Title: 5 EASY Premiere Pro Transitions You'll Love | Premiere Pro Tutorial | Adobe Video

Yo, it's Herman here with Adobe and Epidemic Sound, and in this video, I'm gonna share 5 creative transitions you can easily do in Premiere Pro. Now, when I first started video editing, I'd have troubles with my edits feeling flat, especially for faster-paced short-form content.
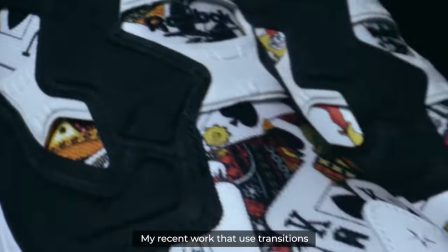18s
I learned that transitions are a great way to spice up your edits, and it's especially helpful for montage-style videos where you want your video to be eye-catching. Whether you use them for your music videos, travel videos, or recap videos, I guarantee there's something for you here.
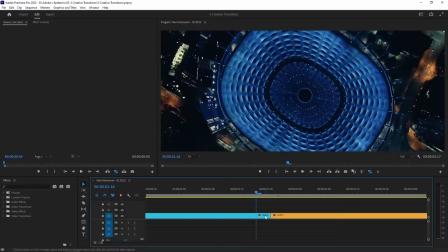31s
The flicker transition is a super easy one where all you have to do is cut away some frames between your two shots. Those gaps between your clips will create a flicker effect that adds a bit of intensity to your video.
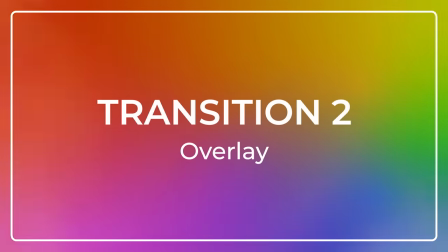42s
Using overlays is a great way to add style to your edit. Personally, I don't think you can ever go wrong with some lens flares or light leaks. Let's check out Adobe Stock's video collection since they have an incredible selection and make it super easy to place into your edit.
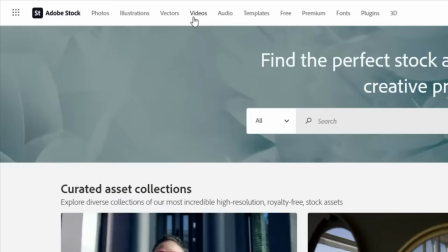55s
So let's go to stock.adobe.com and go to videos. Let's type in light leak transition in the search bar to see what comes up.
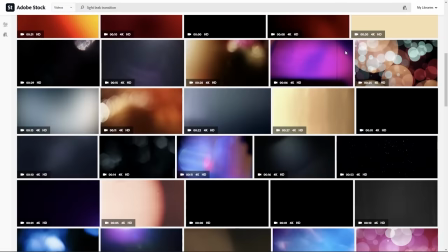61s
I get some amazing options right away, and this one catches my eye. Now, if you're like me and you want to try it out in your edit first, Adobe Stock makes it super easy with the Open in App button.
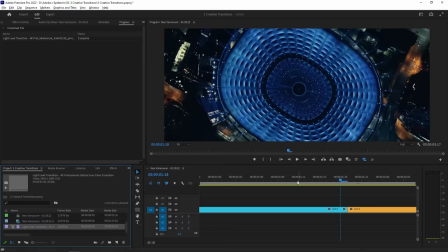72s
Just give it a click and choose the program that you want to open it in. If I have my Premiere project opened already, then it'll bring the clip straight in for me to use right away.
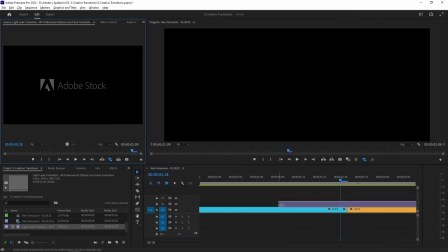80s
Let's place this light leak clip on top of my two clips where I want the transition to happen, and then change the blending mode of the clip to screen.
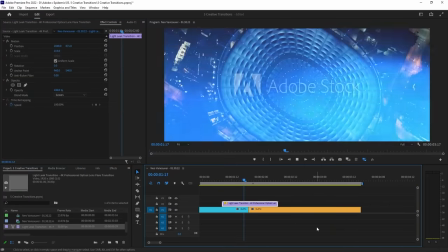88s
Just like that, you have a stylish transition.
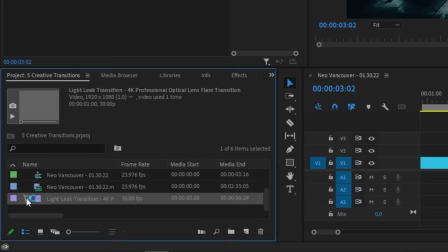90s
If you're happy with it, you can buy that clip right in Premiere by clicking the shopping cart icon and using your Adobe Stock credits. A whip pan is another great transition to use from one scene to another. It's usually done in camera, but here's a way for you to do it easily in Premiere Pro.
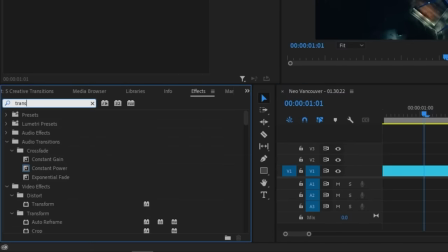104s
Apply the transform effect by searching it up in the effects panel and typing it in. Then drag it over to both your clips.
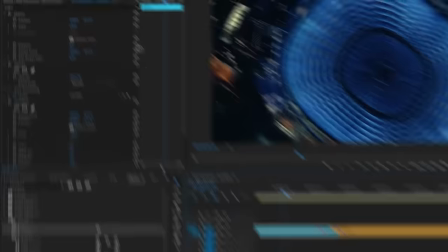112s
With the first clip selected, go to the Effects Control panel and look for your transform effect. You're going to want to adjust the position of your video by keyframing it. Keyframing basically tells your video what it should do at a specific time.
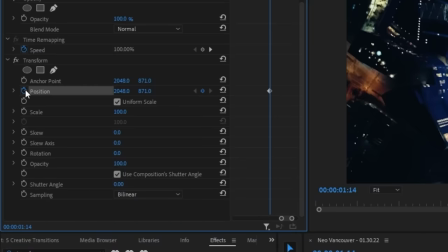124s
To add a keyframe to our position, click the stopwatch icon next to position. At this moment, we want the video to stay in frame, so we won't change the position values yet.
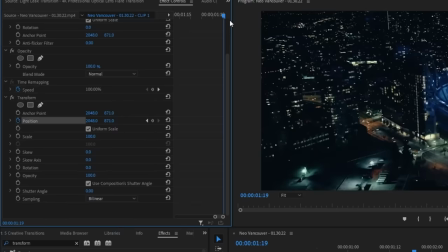132s
Let's move the playhead forward closer to the end of our first clip. Now we can adjust the position values so that the clip is completely out of frame.
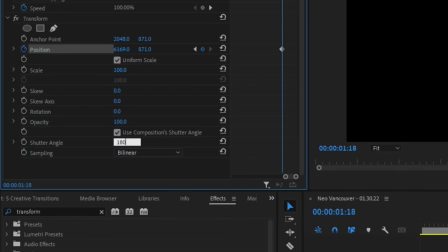141s
You'll want to introduce some motion blur by changing the shutter angle to something like 180. If we play it back, the clip starts in frame, but then moves completely away.
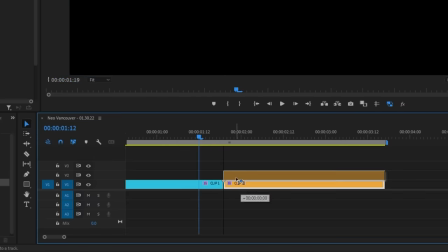149s
Now, let's place our second shot on top of the first clip so that it overlaps a little.
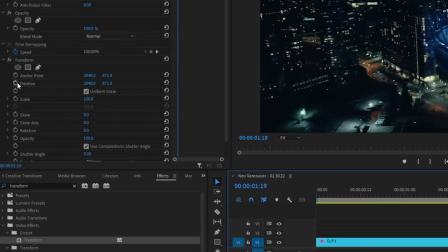153s
What you'll want to do is keyframe the position like we did previously, but have it so that the shot enters the frame in the same direction.
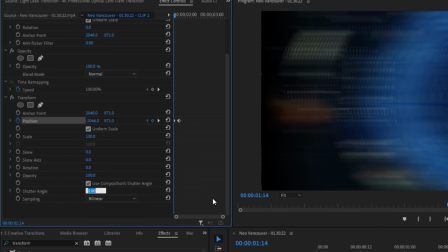162s
Make sure to also change the shutter angle here so that the motion blur glues it all together.
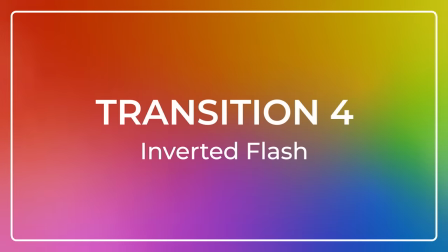169s
Now here is a fun transition that uses adjustment layers in your sequence.
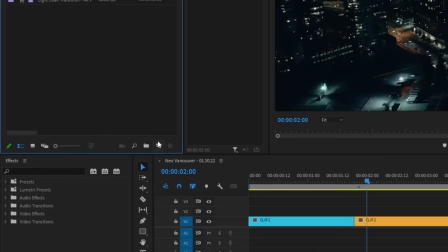173s
Let's start off by creating a new adjustment layer by clicking the new item icon and going to adjustment layer.
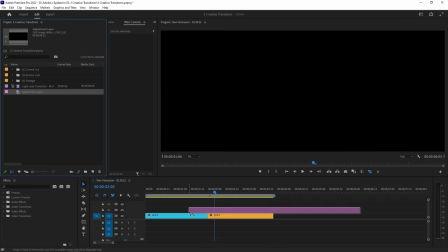179s
Drag it over to your sequence so that it's on top of your clips. Let's also trim it so that it's a reasonable length.
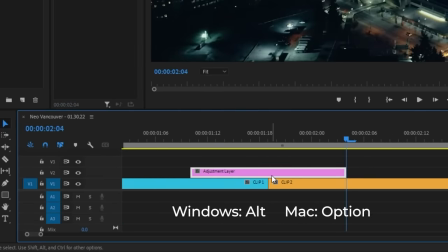184s
We're going to duplicate this adjustment layer by holding Alt if you're on a PC or Option for Mac, and then dragging the layer one track above.
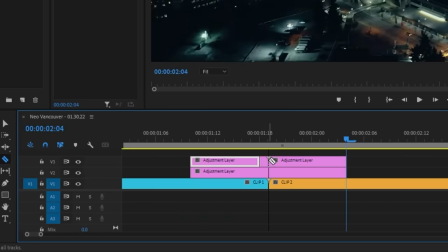192s
Then let's trim the top adjustment layer so that it only lasts one frame during the moment before we see the second clip.
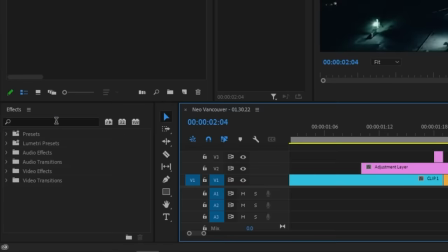198s
Now we're ready to add some effects. So let's head over to the effects panel and look up Color Balance HLS.
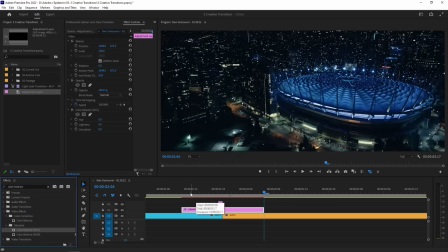204s
Then drag that over to your bottom adjustment layer. We're going to keyframe the hue so that it continues to change color throughout the duration of the adjustment layer.
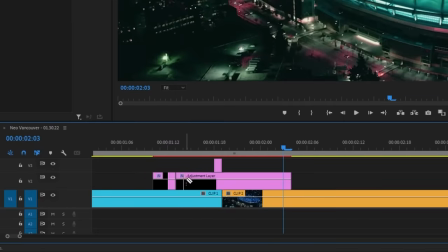211s
How long this should last is completely up to you. You can even cut out some frames from the adjustment layer so that the effect flickers a little bit.
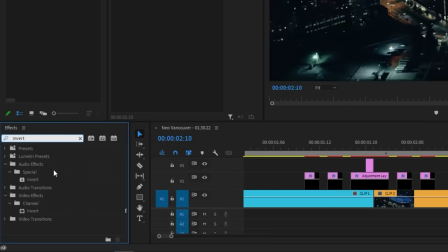218s
Lastly, add an invert effect by searching it up in the effects panel and dragging it over to our top adjustment layer, the one that lasts one frame. Let's play it back and see what it looks like. And that is how you make an eye-catching transition with some simple effects. Finally, we have the glitch transition, which is also achieved by using Adobe Stock. Instead of light leak transition, let's search for glitch transition this time.
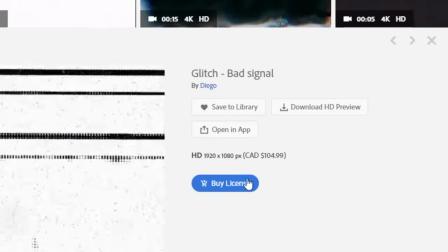240s
Just like before, we've got a bunch to choose from, so let's go with this one. We'll open it up in our app just like we did before so that we can test it out in our edit right away.
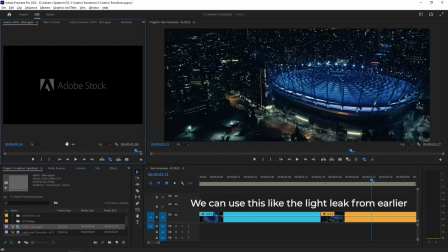248s
We can play with a blending mode and use this clip as an overlay if we want.